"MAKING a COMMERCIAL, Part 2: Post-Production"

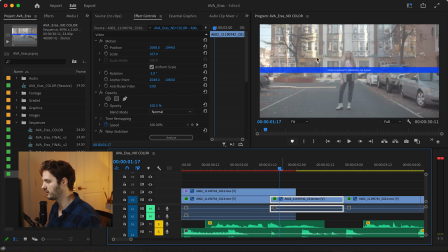I just kind of stretched it out, take the opacity down to like 20%,
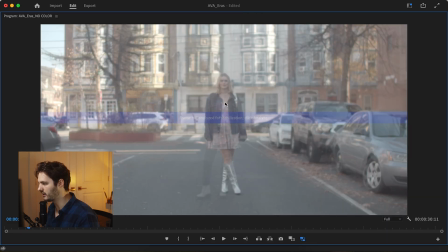enough where you could see the outline of the model over top. You know, maybe that wasn't clear enough.
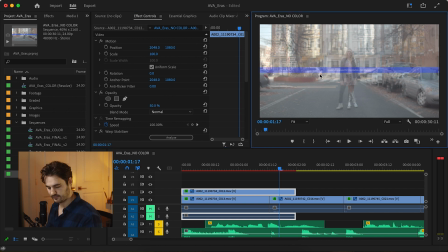Let's just bring it to 50. Great, now you can see the models over top of each other. Now we can take it back.
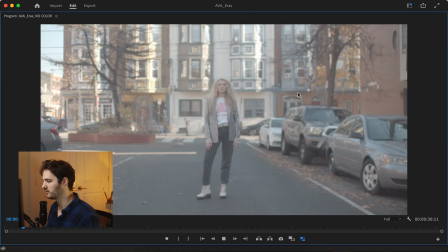And everything's lined up again. And we can play it through. Bam.
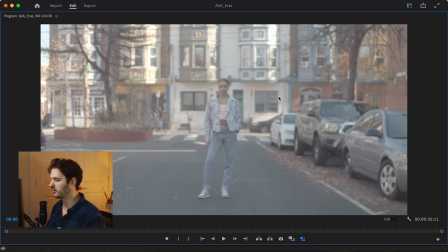And like, as you can see, they're all lined up with each other.
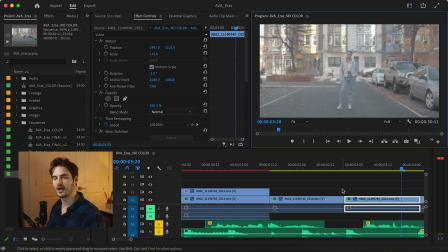And that was just all I did, was I would just drag out the clip over top of the other one, turn the opacity down so I could see them overlaid on top of one another, and then just make sure that they were lined up. And it sells the trick.
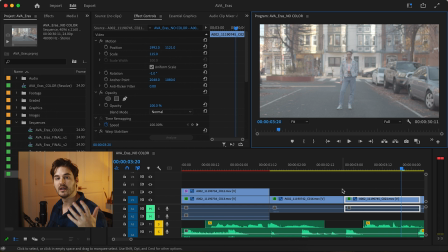No one notices that the backgrounds aren't the same because the subject, what we're looking at, what our eye is drawn to, all does line up.
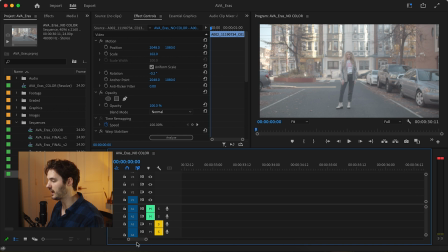And so now when it comes to the ending was a lot simpler
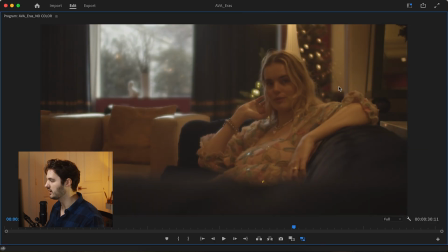to kind of navigate because as you can see here, the camera doesn't move.
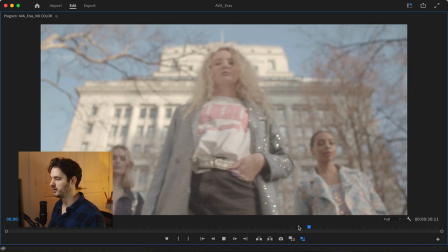We have that one rack focus where we start on our foot and then we rack to our subject in the front here.
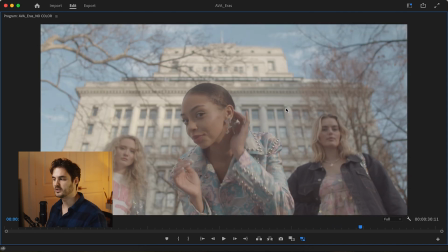As you can see, all of them, the camera doesn't move. The camera is on what's called a hi-hat, and that's essentially like a tripod, you know, what is holding up the camera. It's a very, very, very, very, very small version of that can essentially rest on the ground. And so it just allowed us to look directly kind of up at the models
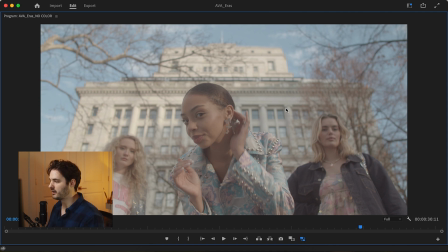and be able to get them from like a lower angle and kind of make them really look like heroes. So just make sure they're lined up, and they all were, and then just kind of let them play, figure out the right rhythm of the edit that they need, and then just let it go.
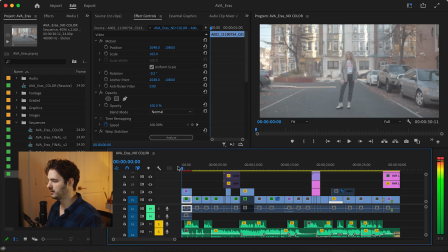When I talk about rhythm of editing, that is something that there's like a few philosophies on. There is, depending on who you ask, you'll get different opinions on whether you should or should not edit to music. What I mean by that is, especially with commercials and music videos more than anything else, one crutch an editor could have is editing directly on the beat. So like every time there's a downbeat, they cut. And that's not every single time, it's just like they will only cut on downbeats. And it does provide a natural rhythm to your editing because you're editing the music and it just makes life a lot easier. And now sometimes the best rhythm will come on a beat, but that doesn't mean every single one has to be.
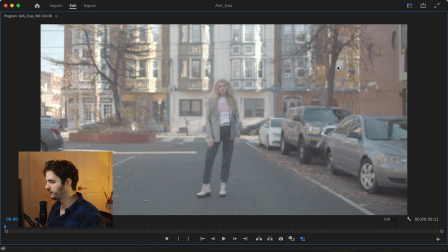It's a choice at that point. For example, when I was doing this original edit,
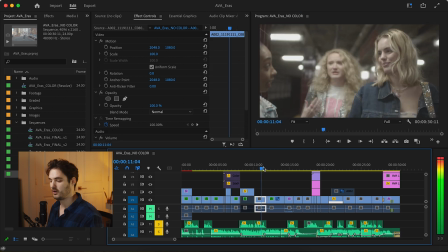I edited the whole project without any music whatsoever.
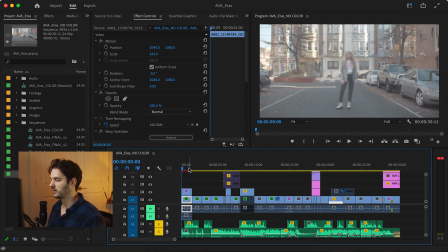I did the whole thing. 30 seconds where I more or less built out all of these sequences and did it without music and just kind of figured out what was the rhythm of this kind of story. What was too much for a shot? What was too little? What was too much for a sequence? What was too little? And just kind of figuring out how each one had a life of its own.
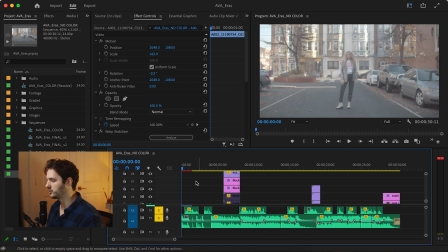Then when I had the song that I wanted, I dropped that in and I then essentially re-edited the whole spot to be on the beat when I wanted it to,
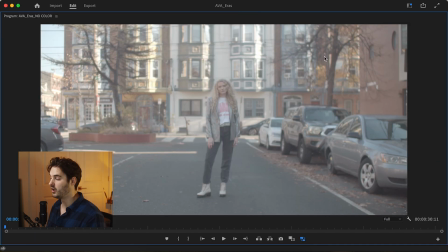when it was a choice, not when it was a necessity. So when I play the opening, we believe queens don't rule alone.
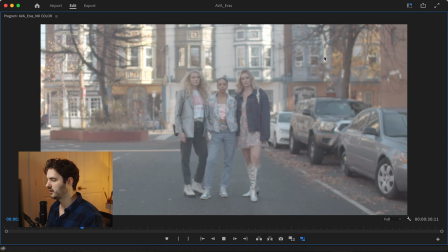They rule together.
Like they're very hard kick drum beats. Like it's like boom, boom, boom.
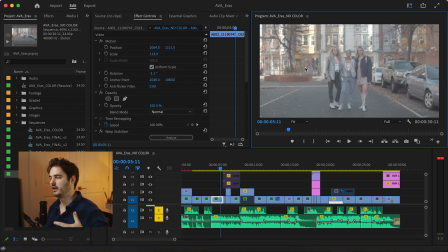And with this commercial kind of being about the empowerment and the strength and kind of like the independence that comes with all of this, I wanted to make sure that the video began with that kind of energy. The video began with some oomph. The video began with some kick of its own. And so this is a way to make sure of that.
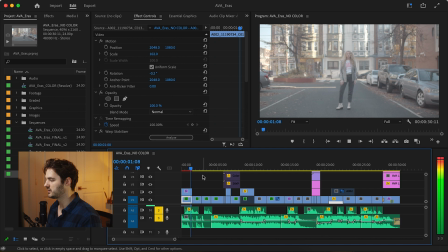It just, like I said, it made the most sense to start this video with this kind of editing style.
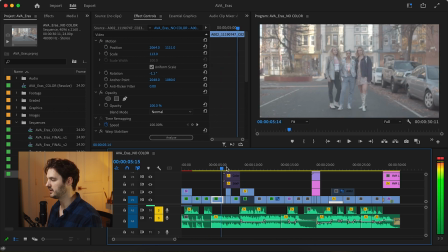And it's right around this, once we kind of leave this first sequence and we go into the second sequence right here where we're now in the subway station,
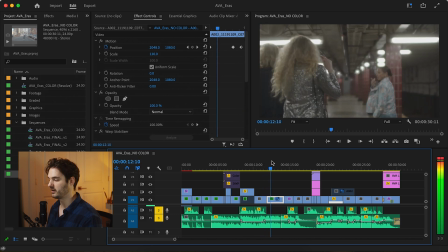where I don't edit on the beat because it doesn't make sense there.
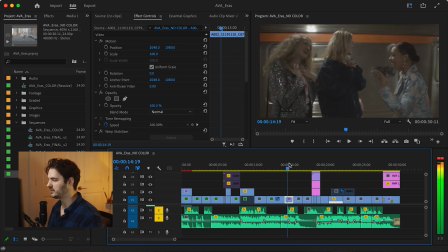This one had its own rhythm that it lived on, and it made sense for this part of the project to just be its own thing, its own style.
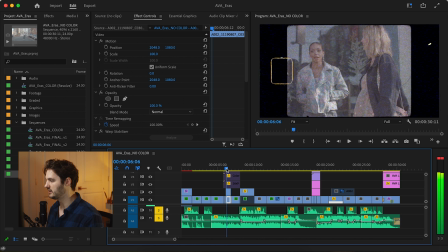Another thing that really gave some creativity injected into this piece was the use of these montages.
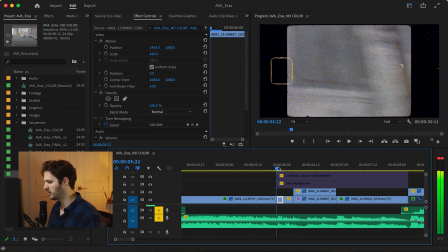Now, as you can tell from the beginning of the montage to the end, it's only 3 seconds and we have 4 shots in here. 4 shots. And the longest one lives for about a second.
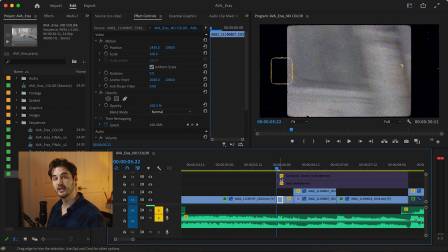And so this is something that I wanted to be a motif in the spot, but I didn't want it to be a gimmick. And I think there's like a fine line there. And I think it comes down, at least in this project, to how much you used it.
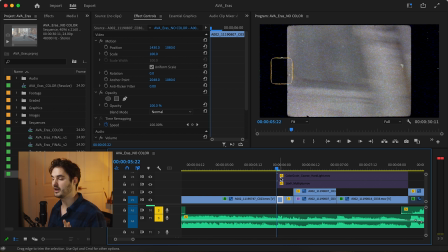I used it twice in the whole project. And I felt like any more it was a gimmick of this kind of like film looking, quick cuts, just kind of creating a vibe more than a story. But if I did it just once, it's like, that doesn't make sense.
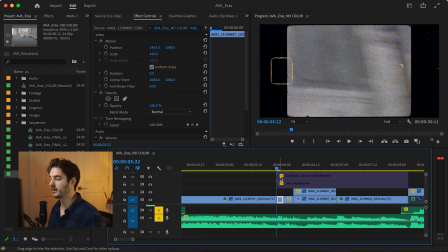You need it to connect to something else there in the video for it to feel like it was done purposefully and not just kind of like a last second afterthought, like we needed to fill 3 seconds, so let's just throw this in here.
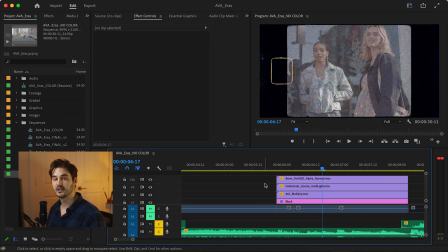These are overlays that are done by Ezra Cohen, and they're solid overlays.
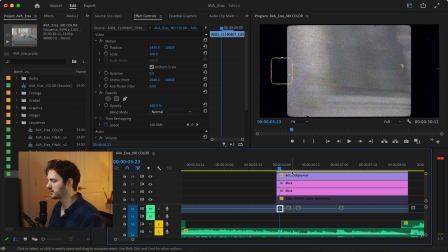And the reason I chose to use them here was because I really wanted to have a different feeling. The purpose of the collection, or the inspiration of the collection, was Taylor Swift's Eras Tour. So I wanted to make sure that the video itself had eras of its own.
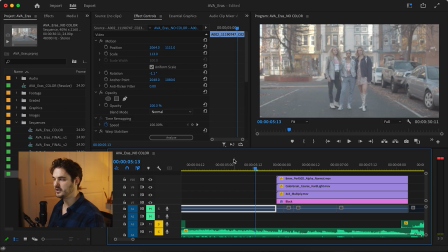You know, for here, we're in this very trendy, modern looking video type.
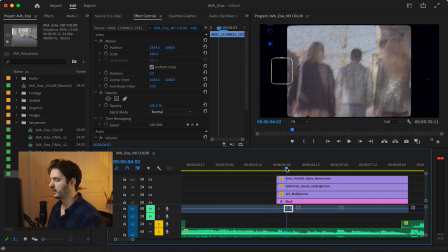And then we go over here and it's super quick cuts. It's got film overlays, you know, it's got even like right here, you can see that's the word Kodak.
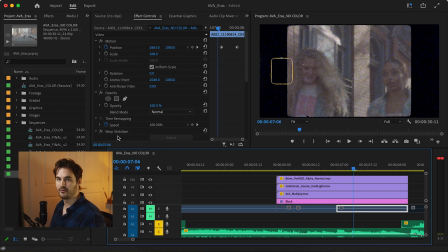And so I really wanted to use like the inspiration for the collection as inspiration for the video. And so another thing I wanted to do was a mix of slow-mo and normal speed. And when I say a mix of slow-mo and normal speed, I mean, we obviously filmed some at slow, some at normal. What I wanted to use though is I wanted to be very intentional with how I used it. And this is simultaneously a directing choice and an editing choice.
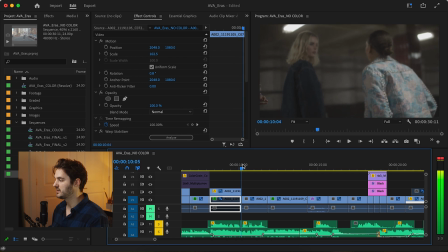Because while through these sequences, you'll only notice slow-mo footage,
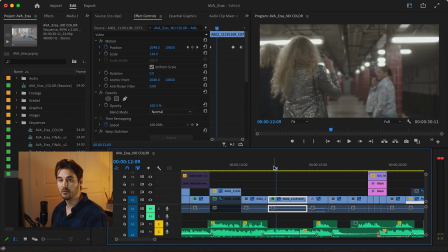there was some filming of, you know, normal speed footage. But when I was editing it, I wanted to just give both of these scenes their own vibe.
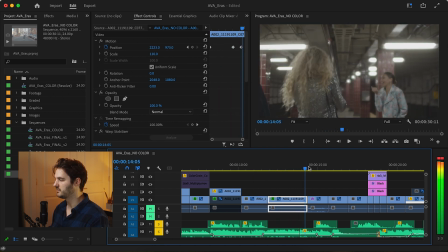I wanted them to live on their own.
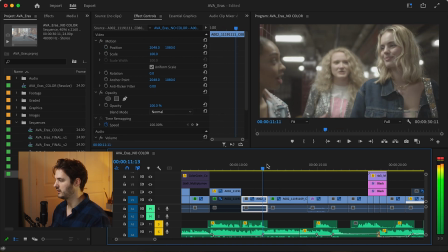And this was a deliberate choice we made with these two scenes, but also the other two scenes as well.
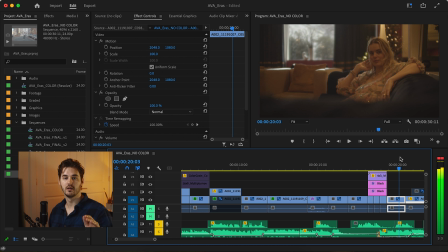There is no scene that mixes slow-mo and normal speed. It's either completely in slow speed or it's completely in normal speed. And again, the reason we did that was so that each sequence and scene had its own unique identity.
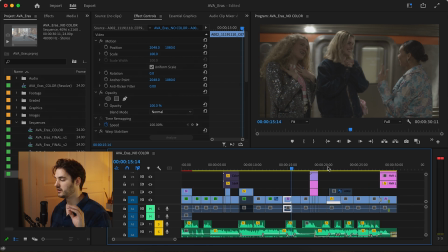That was a big part of all of this, was identity being a key driving factor for every decision that we made.
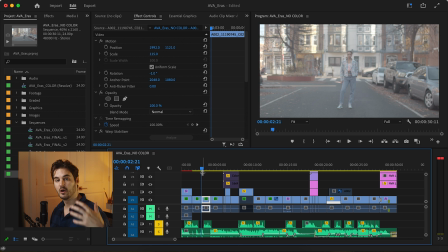Another thing that the combination of slow motion and normal speed and within sequences can create when used intentionally is it gives the feeling of a different type of pacing.
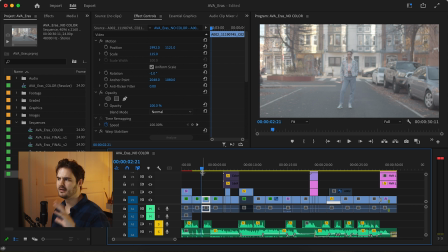You know, when you have them mixed together, it just kind of blends and we don't know what's done intentionally and what's done unintentionally.
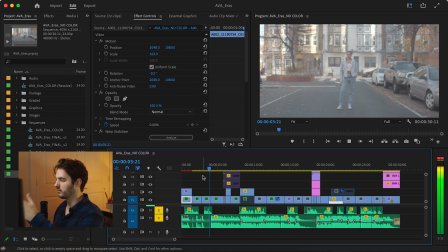But when you use it so that we're going from a normal speed to even quicker cuts,
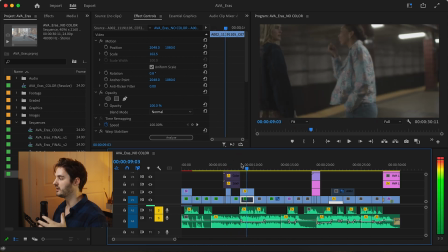and then when we hit this kind of higher frame rate, slower speed, it feels as if we've slowed down time.